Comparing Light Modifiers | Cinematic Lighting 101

Welcome to 4 Minute Film School. My name is Valentina V and today we're talking about light modifiers and how they affect the quality of your light. You ready? Let's go.
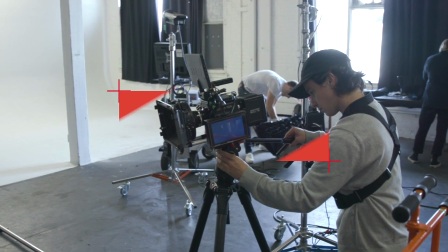So today I'm here with Sean Corrigan who is a commercial cinematographer and photographer.
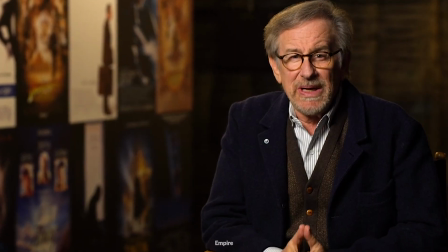He's worked with a lot of big names like the people on The Voice, Bryan Cranston, Pharrell, you name it. We're gonna go over light modifiers but first let's take a look at what light modifiers we'll even be talking about. So in this setup we wanted to keep several variables the same and controlled.
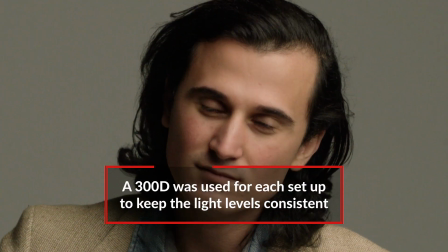We're using the same light in Aputure 300D, we're using the same talent, we're using the same white background.
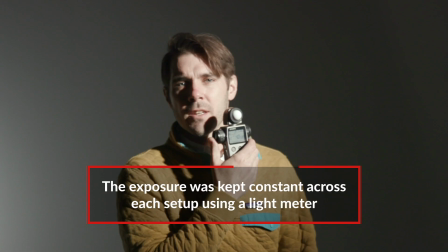And every time we move the light, change the deflector, we put a light meter in front, made sure it was the right meter. So that way when we look at this video we always have the same exposure and you can really see how the light shape is changing.
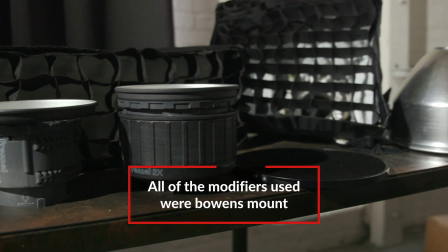All the other modifiers, some of them are Aputure, some of them are not, they all have Bowen's mount. So all these things are available to everybody out there on the internet.
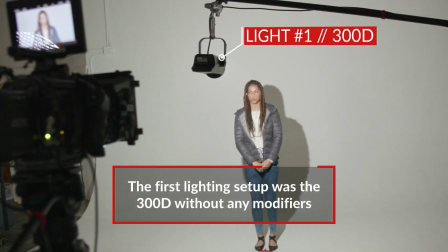So first let's take a look at hard light. Our first setup was just the 300D naked, no modifiers.
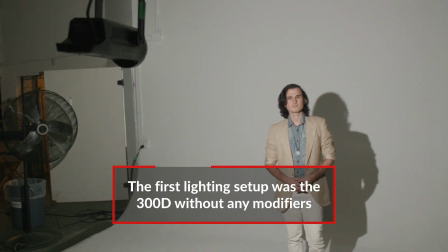How does that interact with a person's face and body?
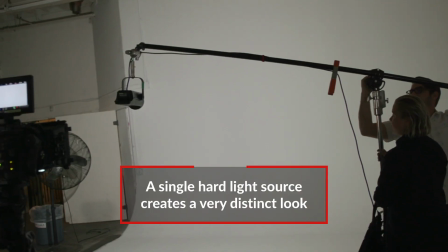So the cool thing about just a hard light above camera is it's a bright single source light and if you're close to a wall you're gonna have the coolest shadows.
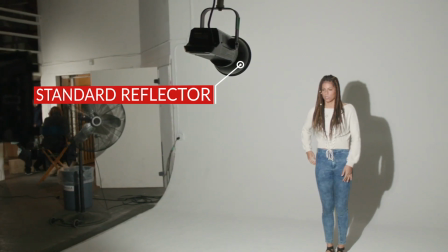So when you add a reflector which comes with the 300D, how does that change the quality of the light?
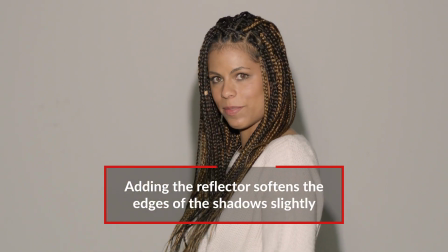So you're not gonna get just this harsh harsh light it's gonna start diffusing a little bit. One of the additions you can get are these grids.
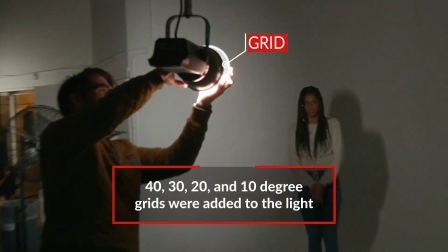They come in four different strengths. You have a 40 degree grid, a 30-degree grid, a 20, and a 10.
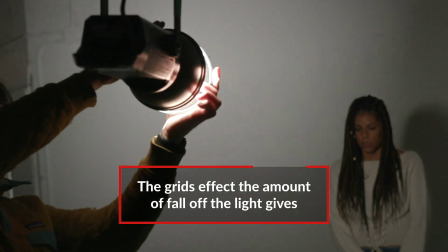You see, as we put on the different grids, the amount of available light gets smaller. So it's the same intensity on the face we're focused on, but we're going to get less spread around it. So this really helps you if you want to isolate a light. Awesome. So let's take a look at what the naked light looks like, and also with the reflector, and with the different grids.
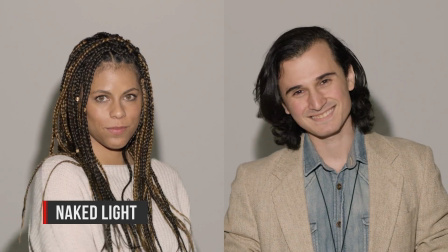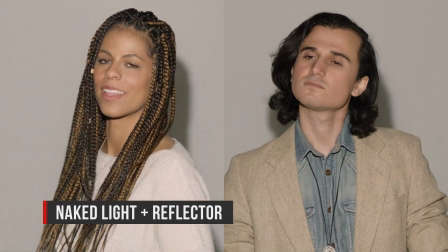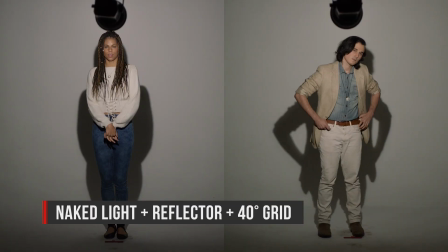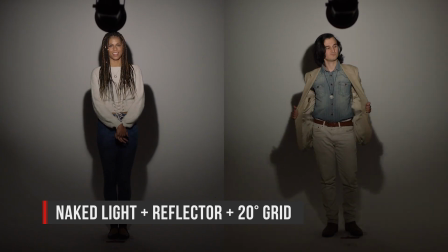All right. So next, let's talk about Fresnels. What is a Fresnel?
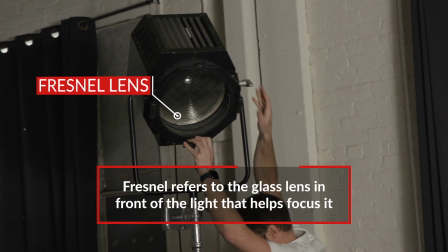The type of lens it has a bunch of concentric circles and what that allows us to do is spot or flood a light.
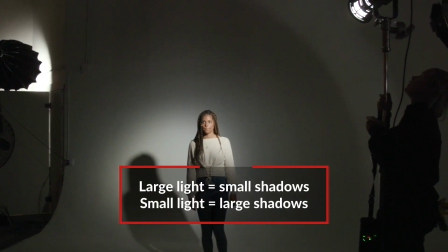The bigger light, the smaller the shadow. Smaller the light, the larger the shadow. So a large for now is going to be more flattering for a face.
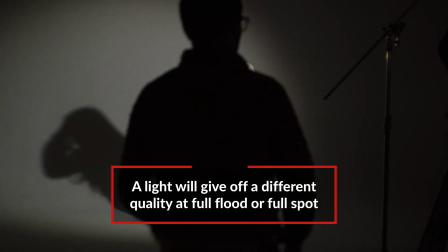So we showed both full spot and full flood and it's surprising the difference you'll see between the small one and the large one and full spot and full flood. Keep in mind we shot everything on a pure white background and you'll see the spot and and it's just this beautiful fall off to darkness and the perfect shadow behind our subject.
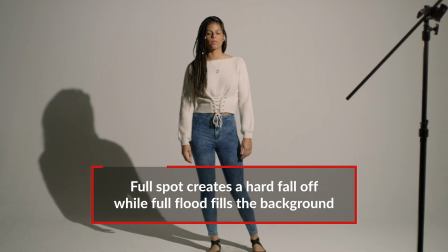And then full flood is like, oh, everything's a medium tone gray, but there's a really pretty light on our subject. So let's take a look at the different looks that a Fresnel can give from flooded versus spotted and a small Fresnel versus a large Fresnel.